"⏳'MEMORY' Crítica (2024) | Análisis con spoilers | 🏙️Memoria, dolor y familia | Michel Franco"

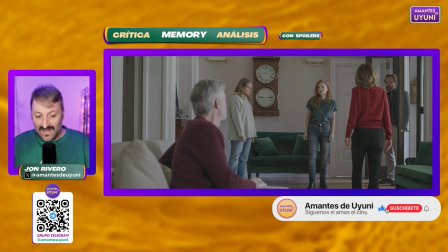de sentimientos de querencias o no querencias mejor dicho en este caso y de cómo
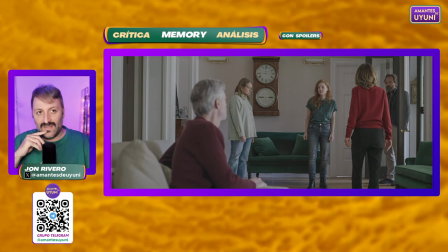dramatúrgicamente es muy interesante quién está mirando a quién, dónde está colocado de qué manera,
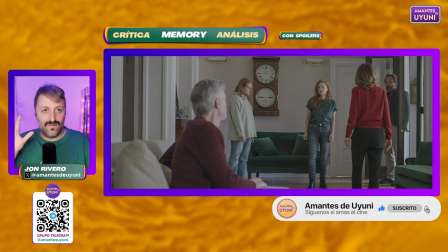de perfil de espaldas o de frente estamos viendo al personaje de Chastain
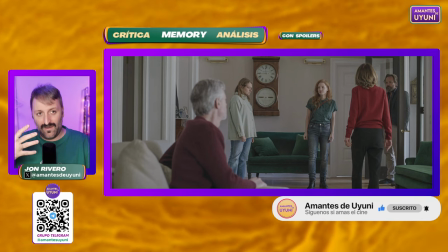al personaje de Sargar enfrentar a la escena de frente porque casi
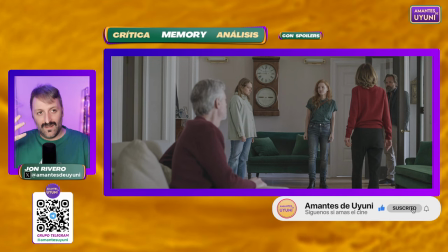yo diría no tiene nada más que perder y a los otros están siempre como de medio lado
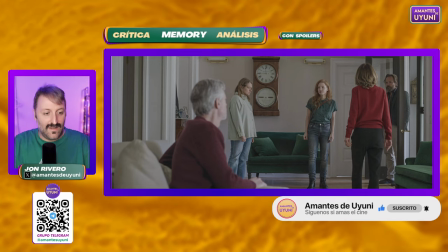o clarísimamente el personaje de la madre que está
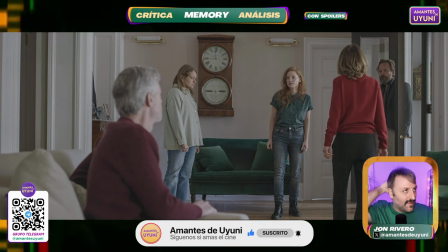totalmente volteada es una madre, esa ausencia de la madre o de la figura de la madre o de esa negatividad también es una película muy dramatúrgicamente muy cuidada en ese sentido y muy chula a la hora de entender la película en ese término
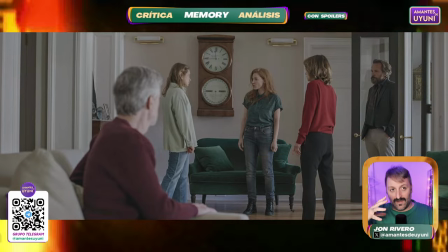es una película como decía que a través de ese plano mantenido ese plano secuencia,
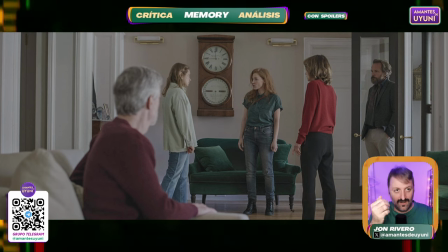esos teleobjetivos desde lejos pero que nos acercan vamos a ver diferentes movimientos de las piezas y de las sensaciones que tienen los personajes a la hora de afrontar las movidas los quilombos grandes de la película
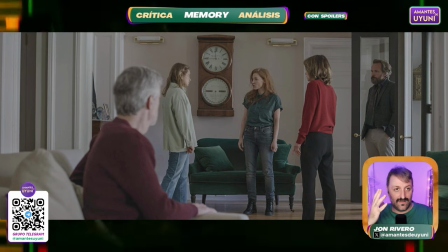en este caso vamos a a ver, aquí estamos viendo eso como en esto que se dice, atención estamos con spoilers de que su padre,
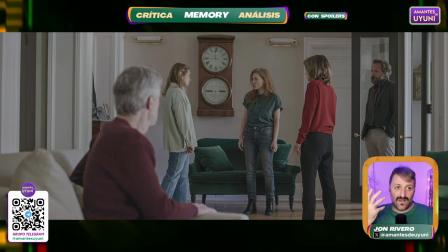el padre de Jessica Chastain abusó de ella de niña y su hermana lo vio pero hacía como que no lo veía su madre también, incluso obligaba a eso a no creer que eso fuera cierto a no creer que estaban albergando un monstruo,
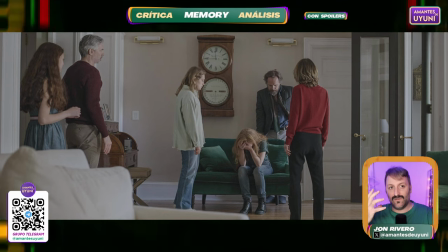entonces sí es verdad que el componente melodramático es como bastante tocho pero la misma escena y esa distancia ese minimalismo la va a igualar digamos para que no sea algo estridente para mí y es algo que se agradece
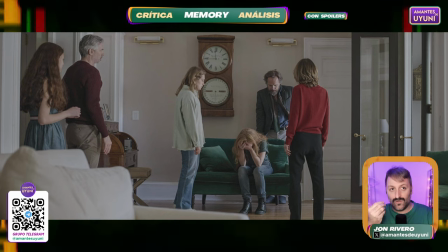mucho sobre todo en lo que estamos diciendo, donde están los personajes como reciben lo que está pasando y como catalizan o de alguna forma expulsan
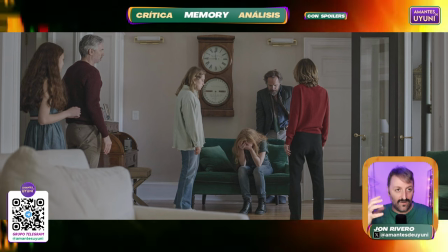exorcizan de alguna forma todo el mal que ha ocurrido una escena chulísima muy dura
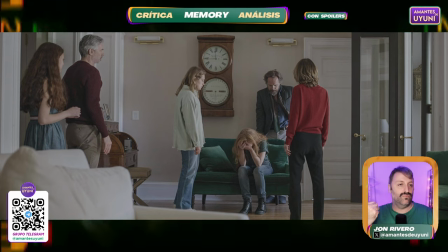muy percutora muy que te deja te deja herido
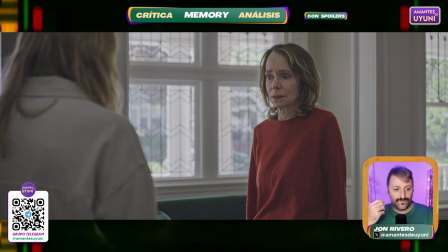incluso a ti como espectador eso es algo muy interesante y en cuanto a por ejemplo también cuando muestra el rostro de la madre que es casi casi al final y también la situación de los personajes en este caso lo único que le queda es esa hija, la hermana de Chastain
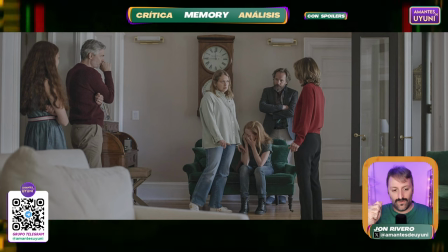y después de esta conversación y de este apoyo por fin de la hermana al personaje de Silvia
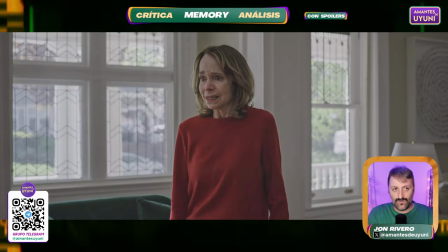como la madre se queda sola es decir, en dramaturgia y en puesta en escena hay muchas formas de hacer las cosas
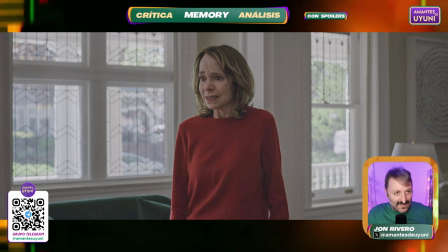pero cuando es elegante y cuando casi casi no se nota pero está ahí es muy interesante de analizar,
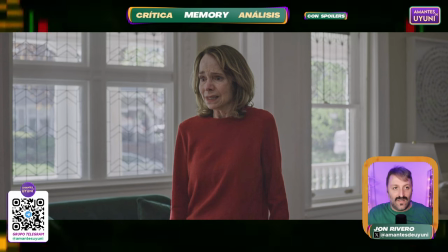de ver y de contaroslo en este caso de cómo cae el peso digamos de la revelación una revelación que nunca ha querido asumir esta madre por lo pronto sobre el tremendo movidón y quilombo que era su marido,
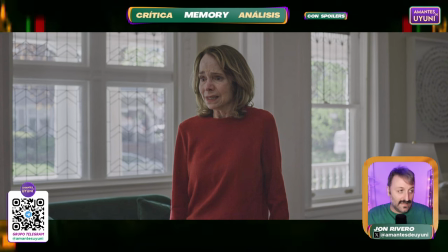que era un abusador también de su hija y que la va a marcar por el resto de sus días a la hora de
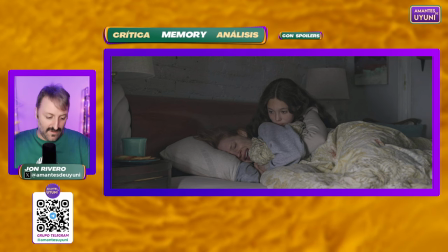cómo va a llevar ese trauma el hecho de que se convierta al alcoholismo y el hecho de
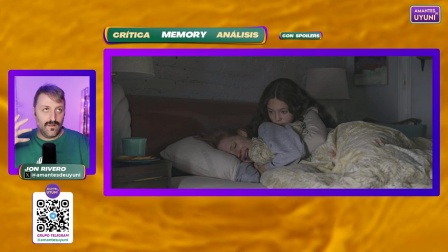no saber digamos transitar el mundo de forma solitaria,
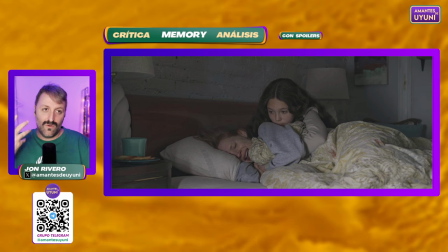aunque tenga una niña siempre hay esa condición individual de persona tocada,
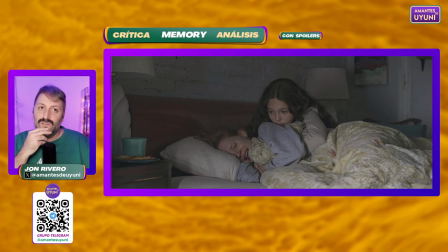de persona magullada algo muy interesante eso que es lo que cuenta la película
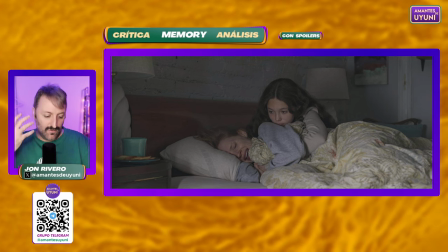de que aunque creamos que somos individuos y estamos solos y eso siempre puede haber alguien por ahí
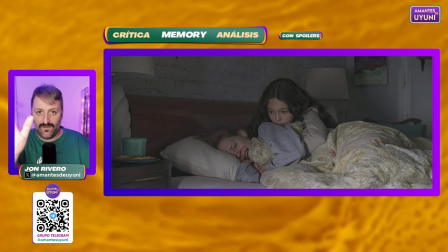siempre está esta niña maravillosa que nada más que se fuma un porro pero que es maravillosa